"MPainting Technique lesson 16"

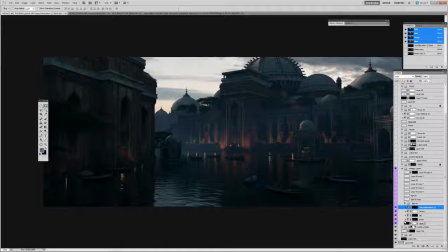45:02 You're not going to keep it as is every single time. Sometimes you will. A lot of the times I'm changing things around to get exactly what I want out of it.
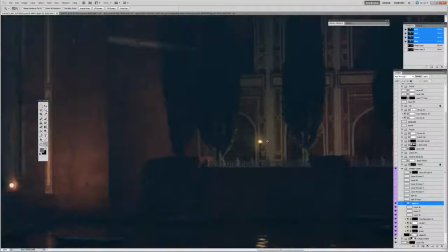45:17 Alright, and this is where you can paint your light as well. I decided to do some painting. I was too lazy to model these things, so I'm going to paint little poles here.
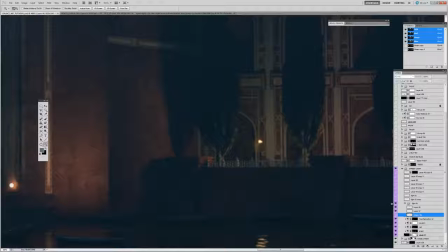45:32 Paint a light either from grabbing it from a reference such as this.
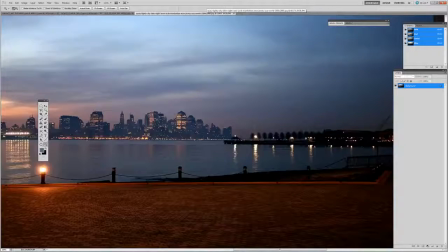45:38 You can, if it's high res enough, you can grab,
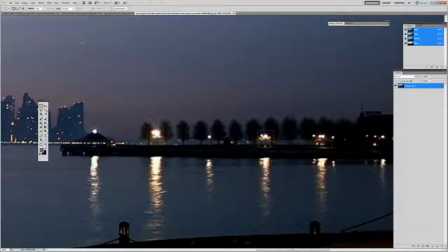45:45 let's say, this bunch here, for example,
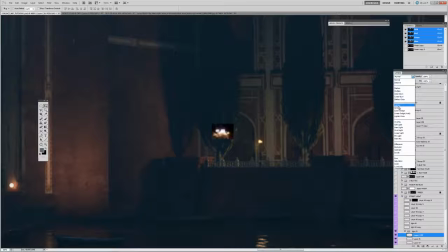45:53 and paste it in here, screen it on,
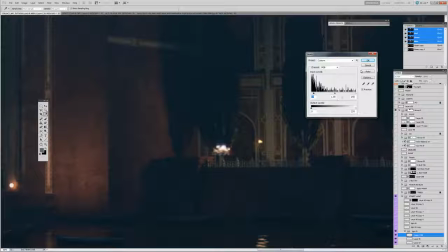46:00 and then adjust some of that.
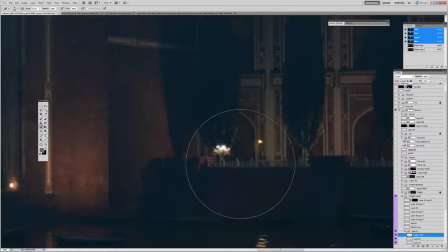46:06 Maybe grab a soft brush and just clean it up a little,
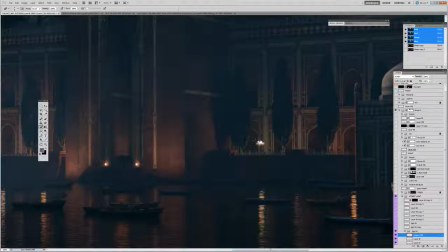46:15 you know, and add glows on top of this to give it the look it needs. And that's exactly what I did there, and painted a little glow with a soft brush to get that look.
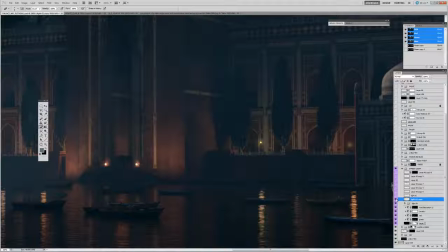46:32 Sometimes you need to add a little bit, and that's exactly what I did, you know, just painting on top with the same things.
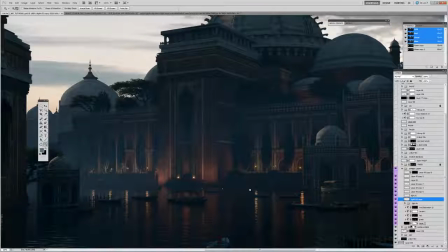46:42 And I think I did this, either I was too lazy to go distribute all these lights,
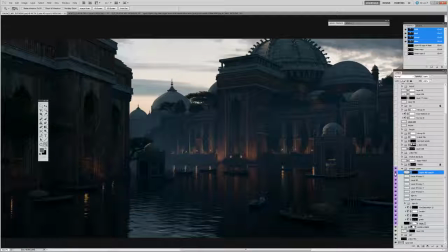46:49 or I didn't like the way it looked and I wanted to create my own.
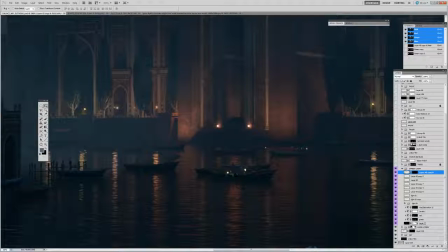46:55 So even in here, creating some interest by putting some lights into the boats.
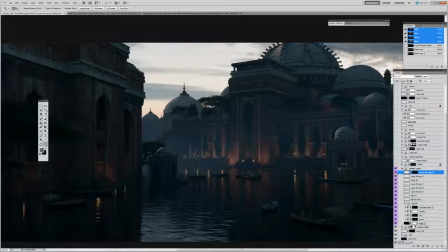47:01 You know, these are hand placed lights. Don't be afraid to use photographic elements in here as well. Grab from nice high-res photos like this.
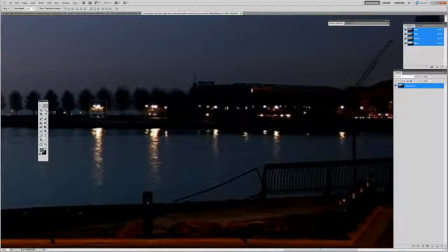47:19 You can go in there and grab that,
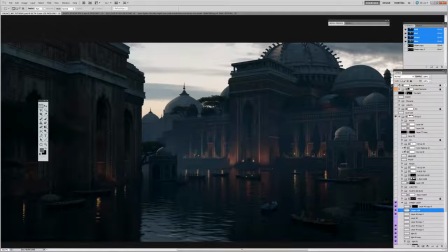47:28 bring it in, and screen it if you wanted to. You know, depending on where you wanted it. And you can color correct this too.
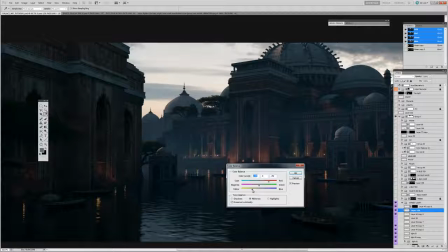47:41 If you want it a little warmer, add some reds, some yellows, and increase saturation.
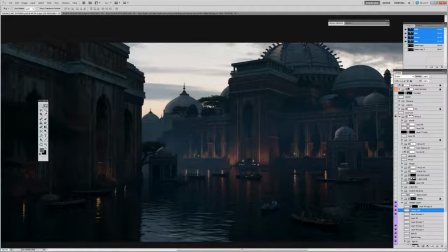47:50 You can get a nice warm light if you wanted to. And then, you know, maybe you want to get rid of these guys, but you want to keep these, and you can move them around.
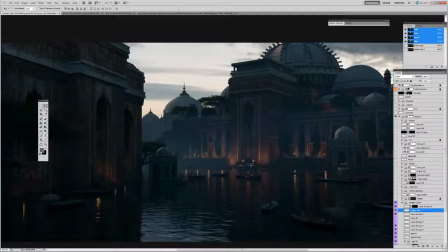48:07 Create some nice visual interest with organizing these lights. Add a little bit of glow and you're good to go on those. Alright, so nothing too crazy with the lights.
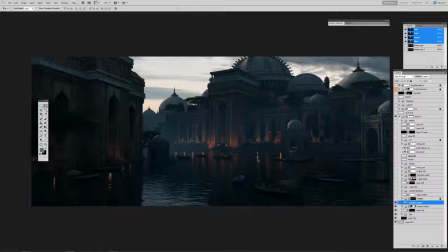48:21 You could see just paying attention to a photo reference on how to color correct these and changing the color so it looks a little bit more natural, adding a little bit more street light here and there, and you're good to go.
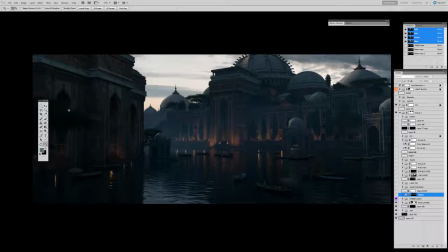48:36 Alright, so let's jump into the trees and take a look at that.
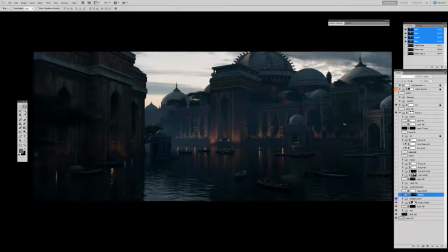48:42 So, taking a look at the trees, they look kind of dull. There's no real form happening. Really flat, not much texture, and again, we used pretty crappy trees.
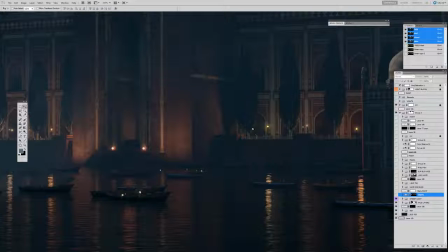48:56 But what we did get is information on how it interacts with the light, and we can mimic that for free.
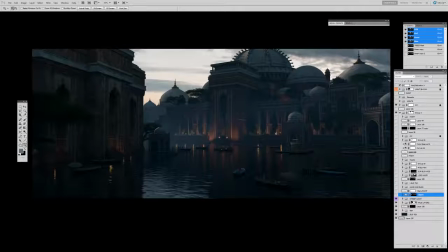49:03 We get nice shadows from it, shadowing and occlusion, reflections. So we got some good things for it. And some of it doesn't look too bad, but it definitely needs work.